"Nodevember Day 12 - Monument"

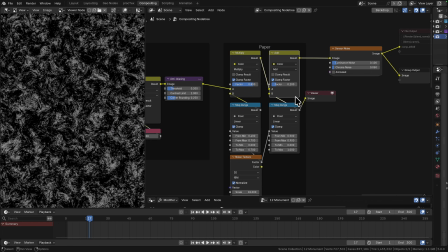893s
We're going to multiply in the general texture and then we're going to add over everything these high spots and it's going to look a little bit faded just for a little bit of additional grit.
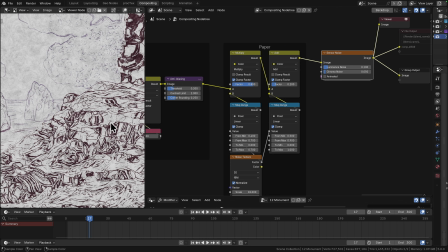902s
So we've added some sensor noise at the end and there we go so now if we look at the render you can see
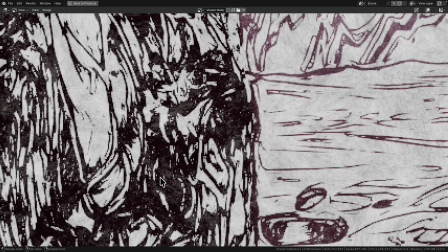908s
where we've added that paper texture so multiplied into the background which is why
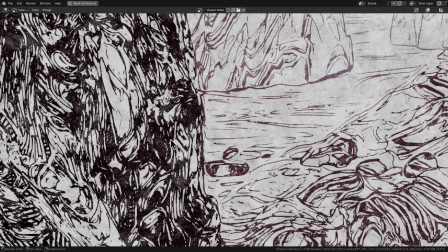913s
it looks a little bit darker and then added to put it over the top of these
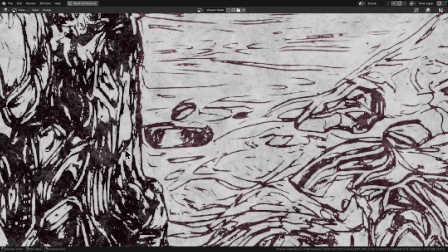917s
sections of ink and it just makes it look a little bit more brushed doesn't it you know like when you're working with something like India ink or
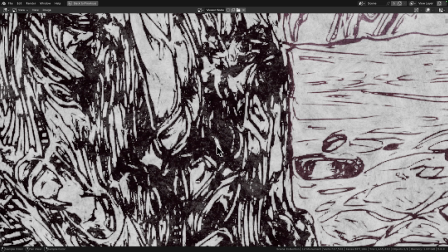924s
China ink you get areas that are a bit thicker a little bit darker and you get areas where it's soaked in a little bit better and
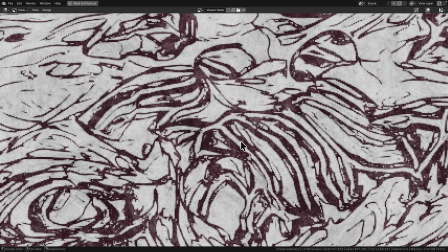931s
perhaps been a little bit watery. You get some really lovely brushy marks.
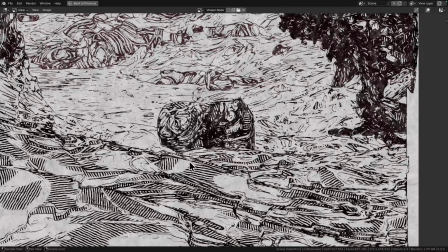936s
You see a little bit of that Voronoi texture in there. See some of these hatching marks on this sort of boulder in the foreground.
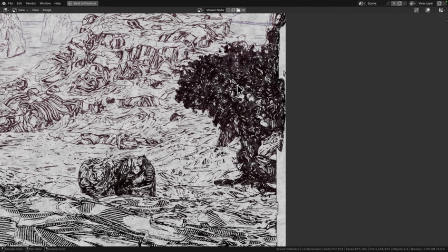943s
This tree just kind of got obliterated a little bit too much perhaps.
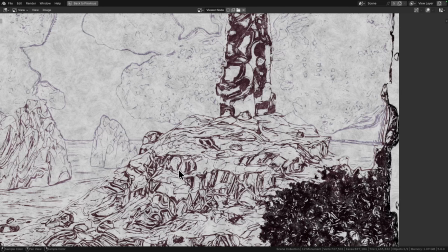948s
So you can see in the background it's quite faint, quite minimal line work whereas in the foreground we've got quite heavy marks.
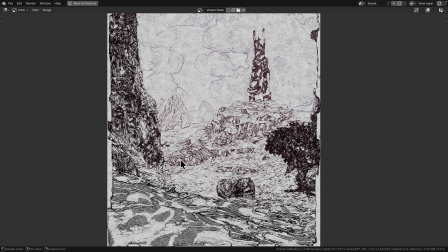955s
So this is why we had that first section where we were splitting off the foreground and the background controls just because we wanted the foreground to have a little bit
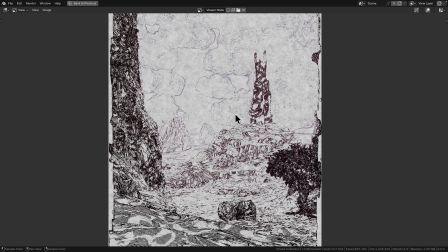962s
more heavy line work to separate it from the background on top of the additional use of the color to fade out those cloud
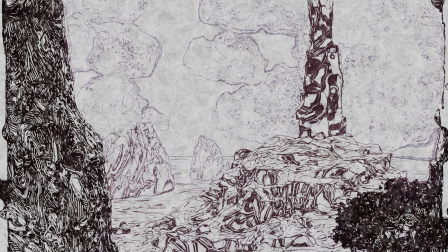969s
lines but there we are that is how we made this effect for Monument hope you learned something hope you had fun and I'll catch you in the next one